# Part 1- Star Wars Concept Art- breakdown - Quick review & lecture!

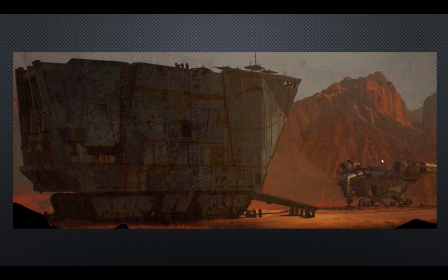[53:53]
Like, for example, I heard part of this discussion from Brock, Craigslist used to be a dating app. Now that's all gone. You can't do a lot of that stuff anymore. And part of that comes from that censorship. So movies have been heavily impacted. So it's in the best interest of these companies to start creating their websites and to go to what's called subscription.
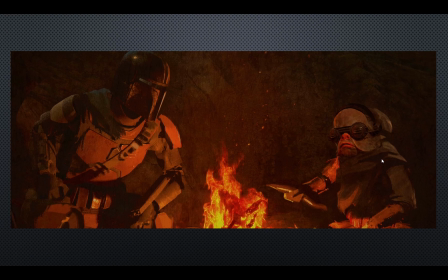[54:13]
And a lot of you as students have been affected by subscription, right? Because look at the cost of Photoshop. So you have corporate America and a lot of things changing where they're going over into this. The good news to that is it means more art jobs for us. This is the artists.
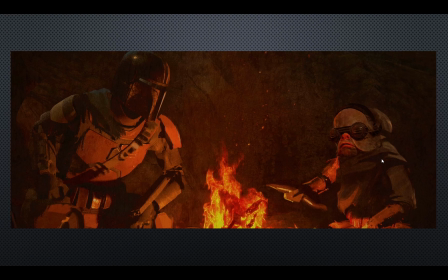[54:27]
Because if we could simplify part of our drawing, our design, and we can work on really simple color and local color schemes. Look, there's not a lot of rendering in this. Do you see that? There's really not. There's just the characters have local color on them, and then there's a little bit of light bouncing off.
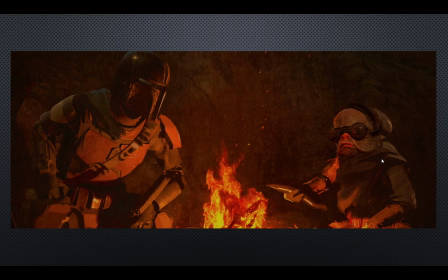[54:42]
That's it. It's sort of simplified. The compositions simplify, the narrative layout. It's just all about large, medium, small, quick visual reads.
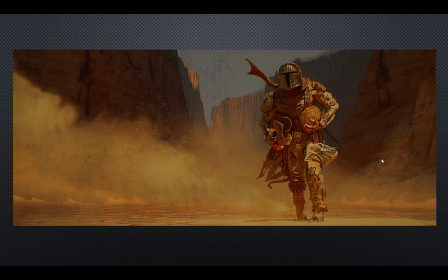[54:49]
That's it. It doesn't need to be anything more complex than that. The rest of it is really just digital paint techniques. It's you sitting down and just painting and going through some of those processes. And those processes of digital painting, they involved everything from simple block out with line, without line.
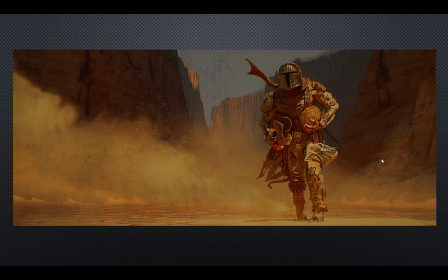[55:08]
They're you using custom shapes. They're you using photo blend textures. I mean, that's really how things have really started to change.
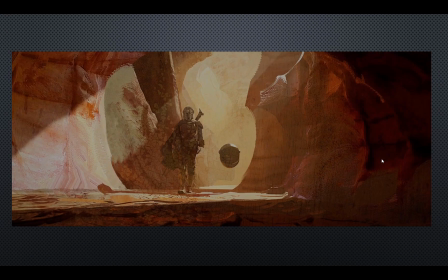[55:15]
But what I really wanted to push with part of this texture, is I wanted you guys to understand how as young artists,
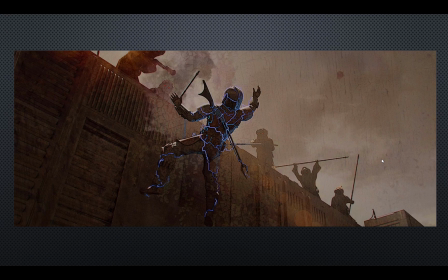[55:23]
all you have to do, could you imagine if you had 20 images that were similar to like this of the Mandalorian right now inside your portfolio? Someone's going to grab that. Hollywood has a tendency to copy.
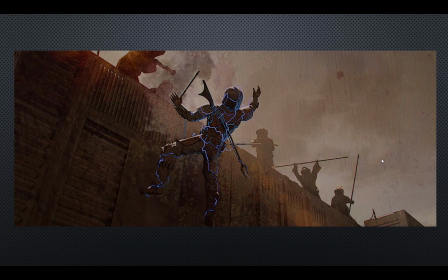[55:37]
So people are going to see this, and they're going to start copying and using this inside productions for DreamWorks, inside productions from other companies. Other film companies are going to want to do this. Okay? So you have this ability to go in here. I mean, look at this piece right here. Look at how easy the composition is. It's an angular composition split down the middle.
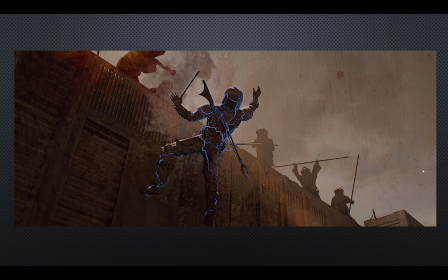[55:55]
It's an upshot. Upshots mean usually we're implying some type of power. So whoever is on the higher ground tends to have the power. In this case, it's the Jawas. There's a huge angle going right down the middle of the composition, which means something's happening and it's not positive and somebody's going to get hurt.
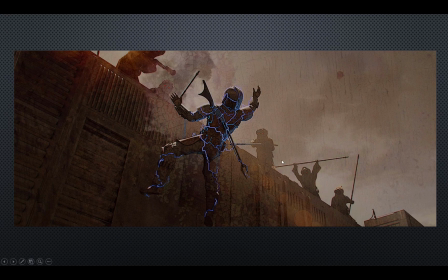[56:13]
Okay? These guys are just silhouette reads, basically. There's no rendering on them. There's no real sky in the background. There's a little bit of image detail right here that's broken up. And then you have the Mandalorian who's getting shocked. That's it. Somewhat simplified, right?
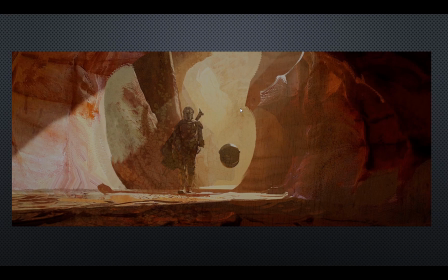[56:30]
So if you could start creating some of your own work like this and think of a little story. Now, one of the things that I was going to mention, I was going to allow you guys, if you wanted to go into this direction and start working on some of your own ideas,
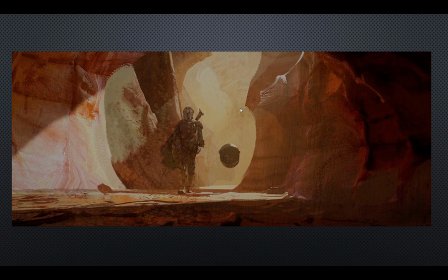[56:44]
go for it. But we need to sit down and I need to write out a bunch of ideas. So what I thought I would do is when I'm done here, I will post all this work up on a blog for you.
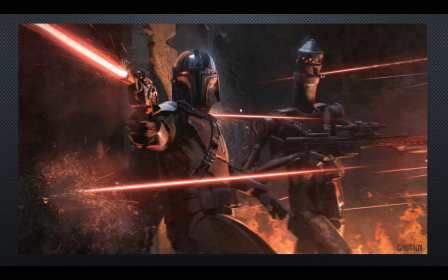[56:53]
And then you can go in there and you can copy particular scenes or look at the way they're laying it out, look at the arrangement of shape, and then stage it with your own characters. In fact, if you wanted to, you could take everything. There's nothing wrong with copying or mimicking.
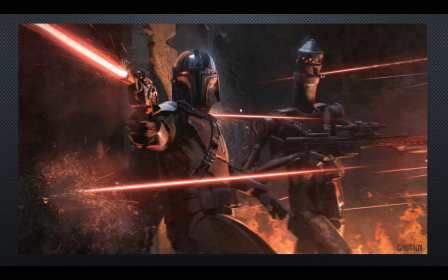[57:08]
You could take anything from here in terms of the narrative layout and the compositional layout and apply it right into animation, right?
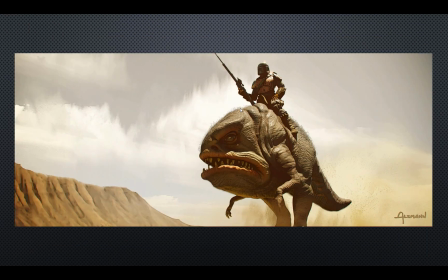[57:15]
You could do it with your own characters if you have them. So this is a workshop where you have that complete freedom to get in there and have fun. By the way, this is one of the only pieces, Jackie, that I saw that had the name of the artist on it. Yeah. That's it. I'm like, really? That's all? You're not going to give me all the other pieces? I want to see more of it.
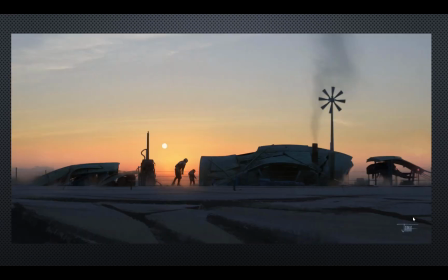[57:34]
But again, large, medium, small, taking place, simple reads, you know, nice blends.
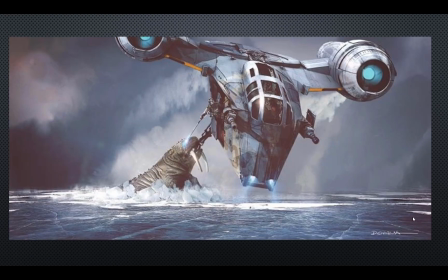[57:42]
That's a great piece right there, too. Pretty cool. What do you guys think? Right? It's awesome. Get this.
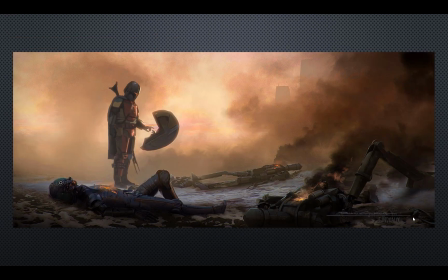[57:52]
And it was a little hard to find these high res, too. I had to really hunt. I had to call a buddy of mine and go, dude, where can I find high res images of the Mandalorian?